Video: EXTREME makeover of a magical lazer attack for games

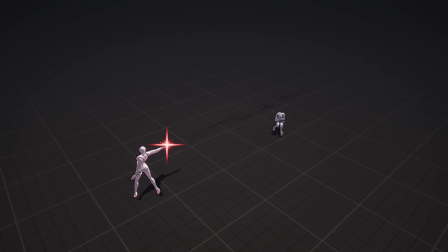3:55 Although there's still some parts that I don't like, some of the elements having the wrong shade of magenta, or some parts of the color looks a bit too washed out,
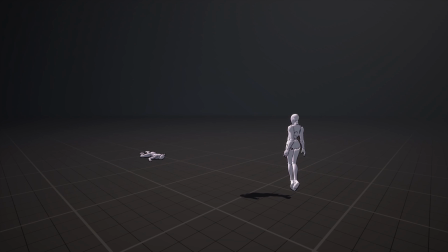4:05 I feel like overall this is going in a good direction and giving us that mysterious and evil vibe that we're going for. But we're still lacking some elements for that final attack here. That's why you can see I already added some elements like the spiraling ribbons and the ground impact just to experiment a bit of what I can add to this. Now a quick side note, I would like to show you how I made those meshes in Blender for the VFX. For the bottom spikes, I'll need a mesh that looks like a vase and spreads outwards on the top.
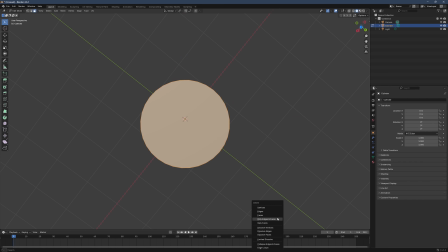4:42 So for that, I started with a cylinder.
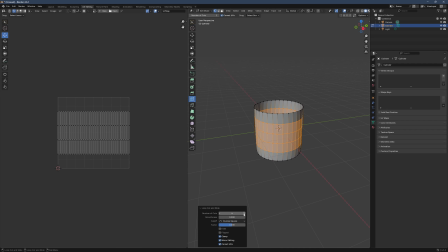4:45 I removed the caps on both sides, adjusted the UV, added some loop cuts, and then we can use the proportional editing in Blender. So when we expand the top loop here, all the vertices that is around them will get expanded smoothly too. And for the spiral ribbons, we'll need to turn on the extra curve object add-on here.
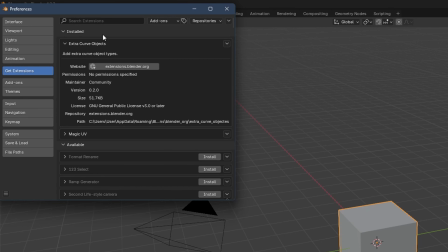5:07 It's a default add-on in Blender, so you don't need to install it, just turn it on in the settings.
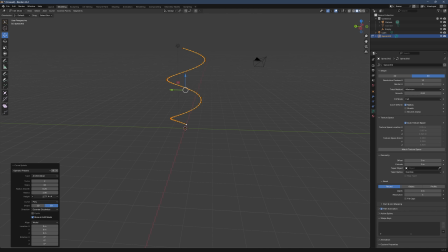5:13 And with that, we can add a spiral curve. I'll adjust the shape a bit here, but the most important thing here is that we extrude it so that it's not just a line and turns into a mesh. And the rest is just some shape adjustments and tweaking the UVs, and then we're done. Okay, now when we talk about compositions, I like to think about the big, medium, and small. Meaning, for a composition to work well, we will need elements of different scales, big, medium, and small.
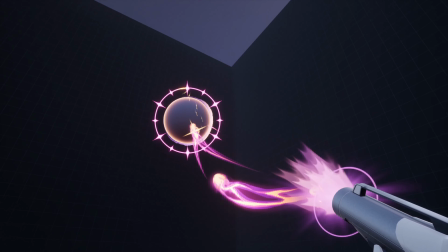5:52 Take this fantasy VFX that I made, for example.
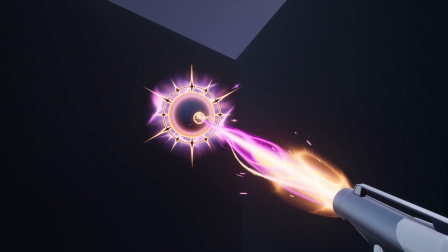5:55 You can see here that the big elements will be the main shape in the middle, which is the sphere and the spiky rings around it.
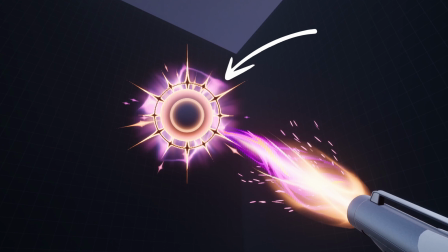6:03 And for the glow and the energy wave that's behind it, that works as our medium elements, supporting our main shapes here. And as a final touch, we have these small diamonds that is flying out. So now let's look at our current piece with the same principle in mind.
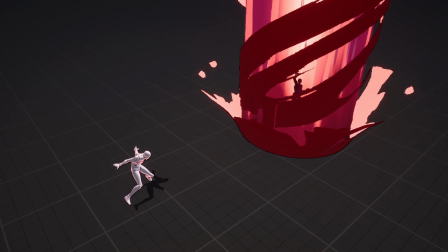6:21 You can see that for the final beam attack, we only have one big main shape, which is the beam itself. So now we'll need to come up with ideas for the medium and small elements that we can add to this beam attack. And for that, we will need to go back to the drawing board and create some concepts. And by drawing board, I actually mean my iPad.
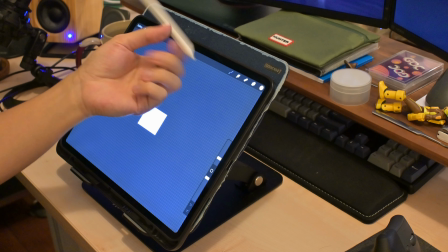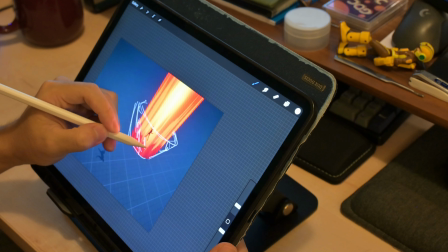6:51 Alright, here's me on my iPad making a VFX concept. This app is called Procreate, if any of you are wondering about that.
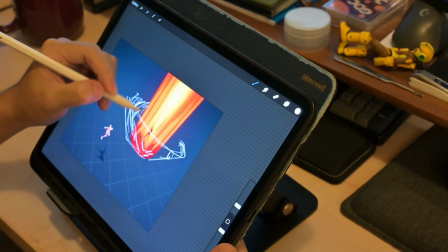6:59 I started with freehanding some rough shapes, keeping it pretty loose,
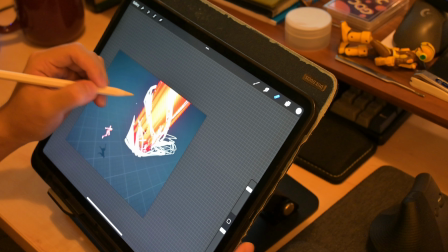7:04 just having fun with the shapes and flow of what I had in mind and exploring different options at this stage.
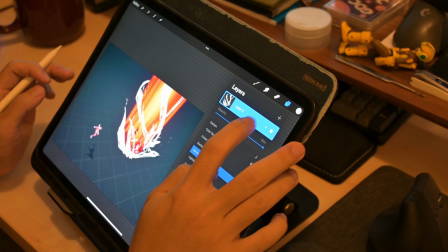7:11 And once I landed on something that kind of works and I quite like,
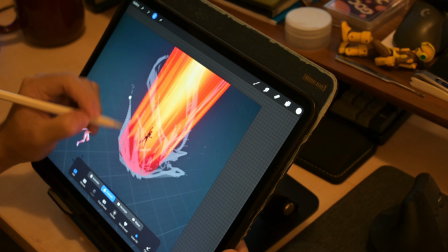7:15 I dropped the opacity of the sketch and then used the lasso tool to carve out some hard-edged shapes. The lasso tool is such a great way to create stylized VFX concepts.
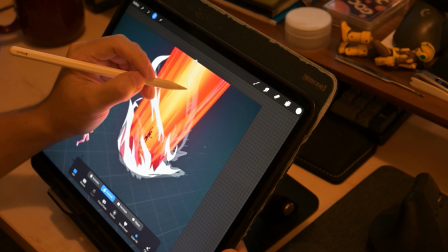7:28 It makes you really think about the shapes since it's hard-edged,
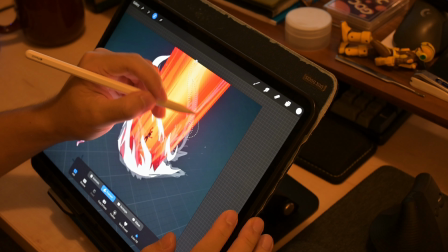7:32 so you can't hide behind all the smudge and messy brush strokes,
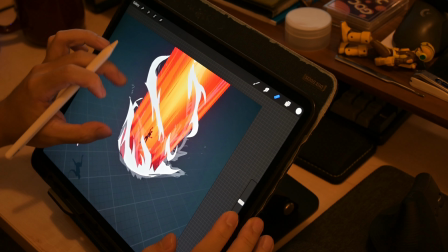7:38 but forces you to think about, does your shapes look good?
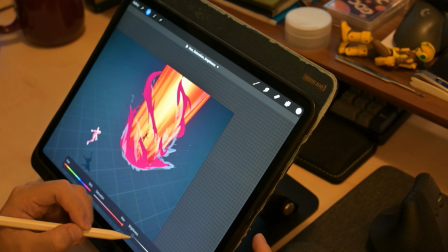7:42 And then finally, I'm using some layer effect to add some colors to it.
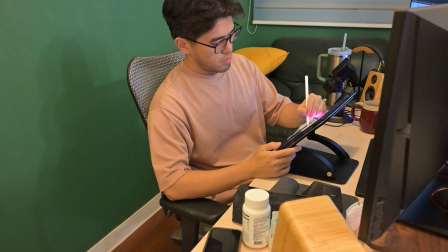7:47 And that's basically my process of making a concept. I really enjoyed spending time drawing with my own hands, doing some hand painting work,
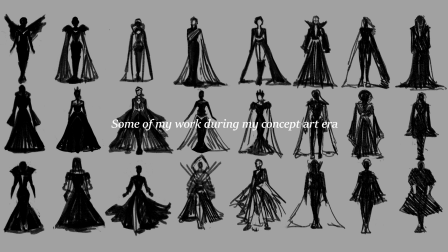8:06 because at my day job I rarely get the opportunity to create
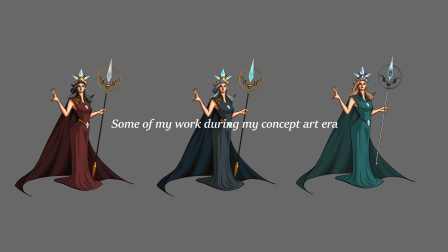8:11 concepts myself because they're usually an actual concept artist for that, or we usually just dive right into making VFX due to the deadlines. So I always get excited when I get to draw or paint something. So now you already might spot it in the background here, but let's take a closer look at the final result.
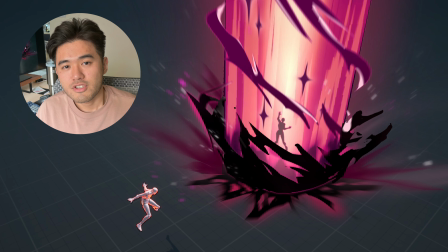8:31 One of the most obvious change is the color change here. Besides the magenta and the beige color, I also added some black elements as a third color. You can also see there's those spinning ribbons and ground impact that I already added to the actual VFX itself.
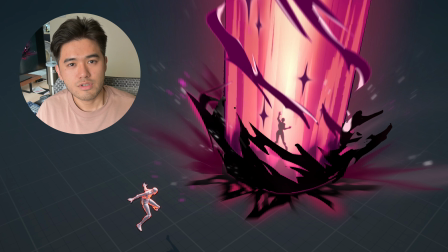8:51 Although I do think I need to maybe hand paint some textures or polish the material to make it look closer to the concept. I also added some ground decals there and some spiky shapes that's flying out from the beam. In the beam itself, I also added those pointy diamond sparkle shapes.
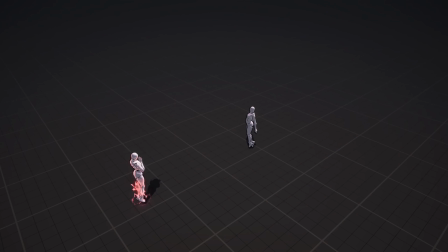9:10 As you may see in other parts of the VFX, there's already this kind of elements that I added.
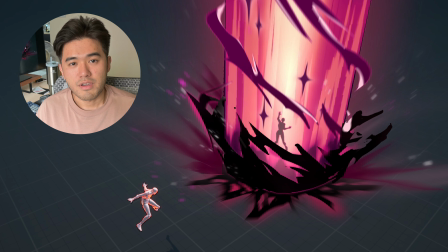9:17 So I think that adding that into the beam here can make everything feels more consistent too. And finally, there's some of these tiny sparks that's just flying around to bring everything together. So now that we have our concept ready as our action plan here, it's time to jump back into Unreal Engine, create some textures, polishing the materials to make our VFX look exactly like the concept.
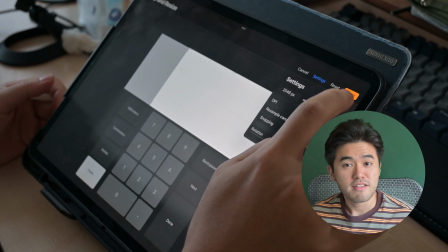9:46 So here I'm just back on my iPad painting the texture for the spiral ribbons.
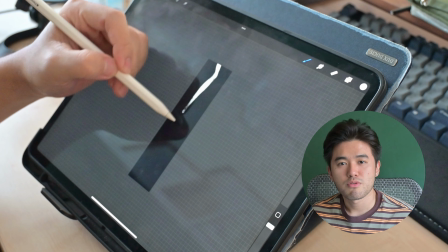9:51 I started with a more sketchy brush to create those wispy shapes.
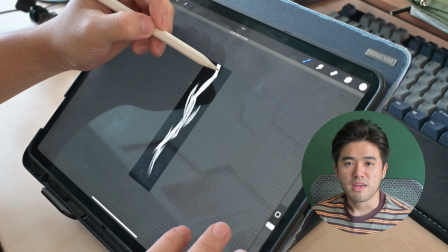9:56 Since I would need this texture to tile, meaning that it should be seamless connecting from the top to the bottom.
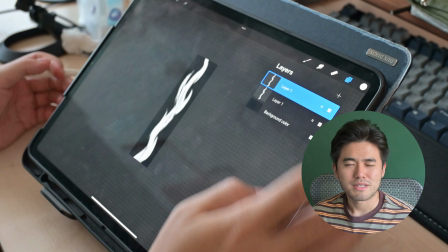10:03 And the way I do this in Procreate is a little bit stupid, but hey, it works.
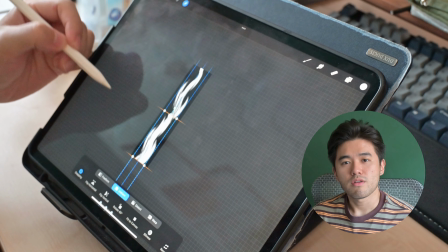10:08 I duplicate the layer and I move one of the layers upwards half the length.
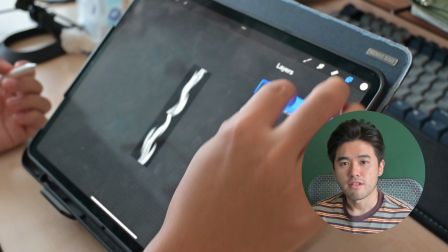10:12 I move the other one downwards also half the length. And then I just blend the seam in the middle.
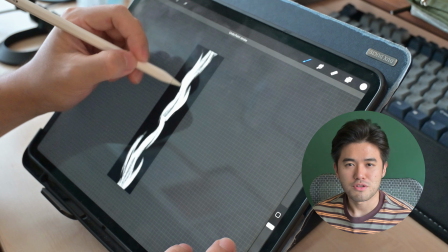10:18 Honestly, I hope that Procreate can come up with a new feature to do this automatically, but it is what it is for now.
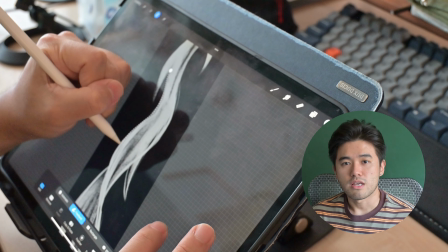10:25 Once I get the shapes that I like, we will again use the lasso tool here to create some clear and hard-edged shape.
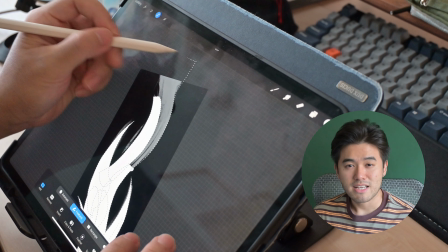10:33 Since the material I'll be using in Unreal Engine for this will be a masked one, so there's no need to add any blur or glow to this.
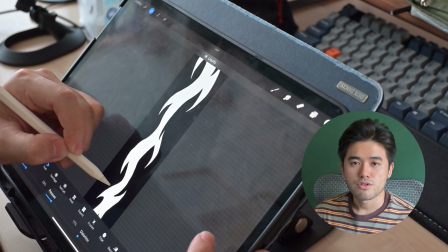10:41 And then I'll use the liquify tool to do some final polishes and we're done.
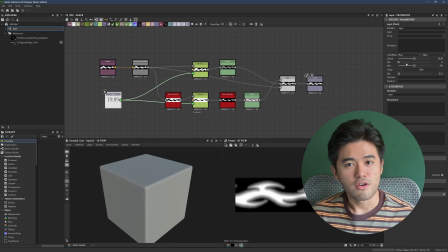10:46 Next, I jump into Substance Designer to create a SDF texture from it.
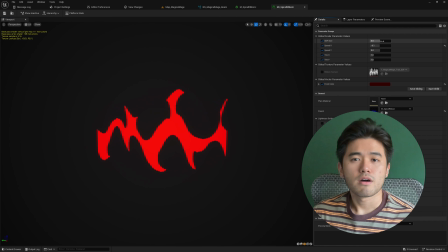10:52 Now SDF stands for Signed Distance Field, which is a powerful tool to create hard-edged shape and make them dissolve. It's a great technique and definitely will worth its own video to explain it, so let me know if you're interested in that in the comments down below.
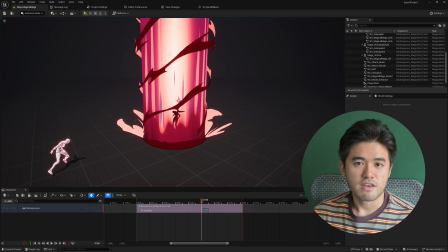11:09 After that, it's just endlessly polishing this VFX, tweaking the size, the shapes, and the timing.
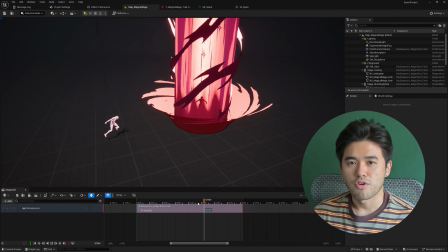11:16 It's always fun at this point to see your work really getting to its final stage.
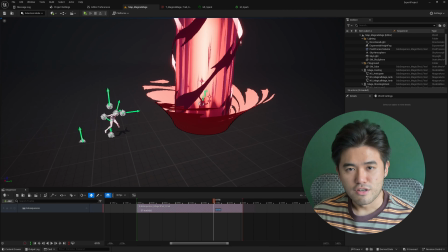11:21 And now let's take a look at our final result.
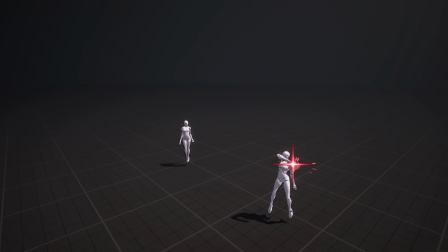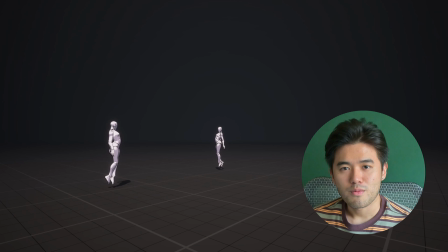11:31 If you go back to the beginning and compare it with where we started, I'm pretty happy with how this turned out. But we're not stopping there.
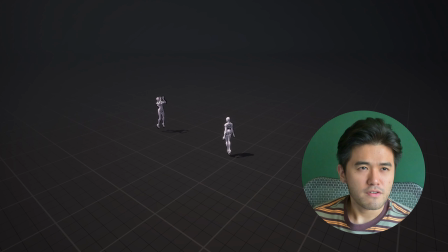11:39 In the next video, I'm gonna be adding more elements, maybe a flash frame or some camera shake, so make sure you like and subscribe so you don't miss out.
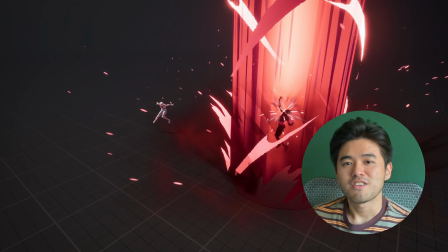11:48 And I'll see you in the next video.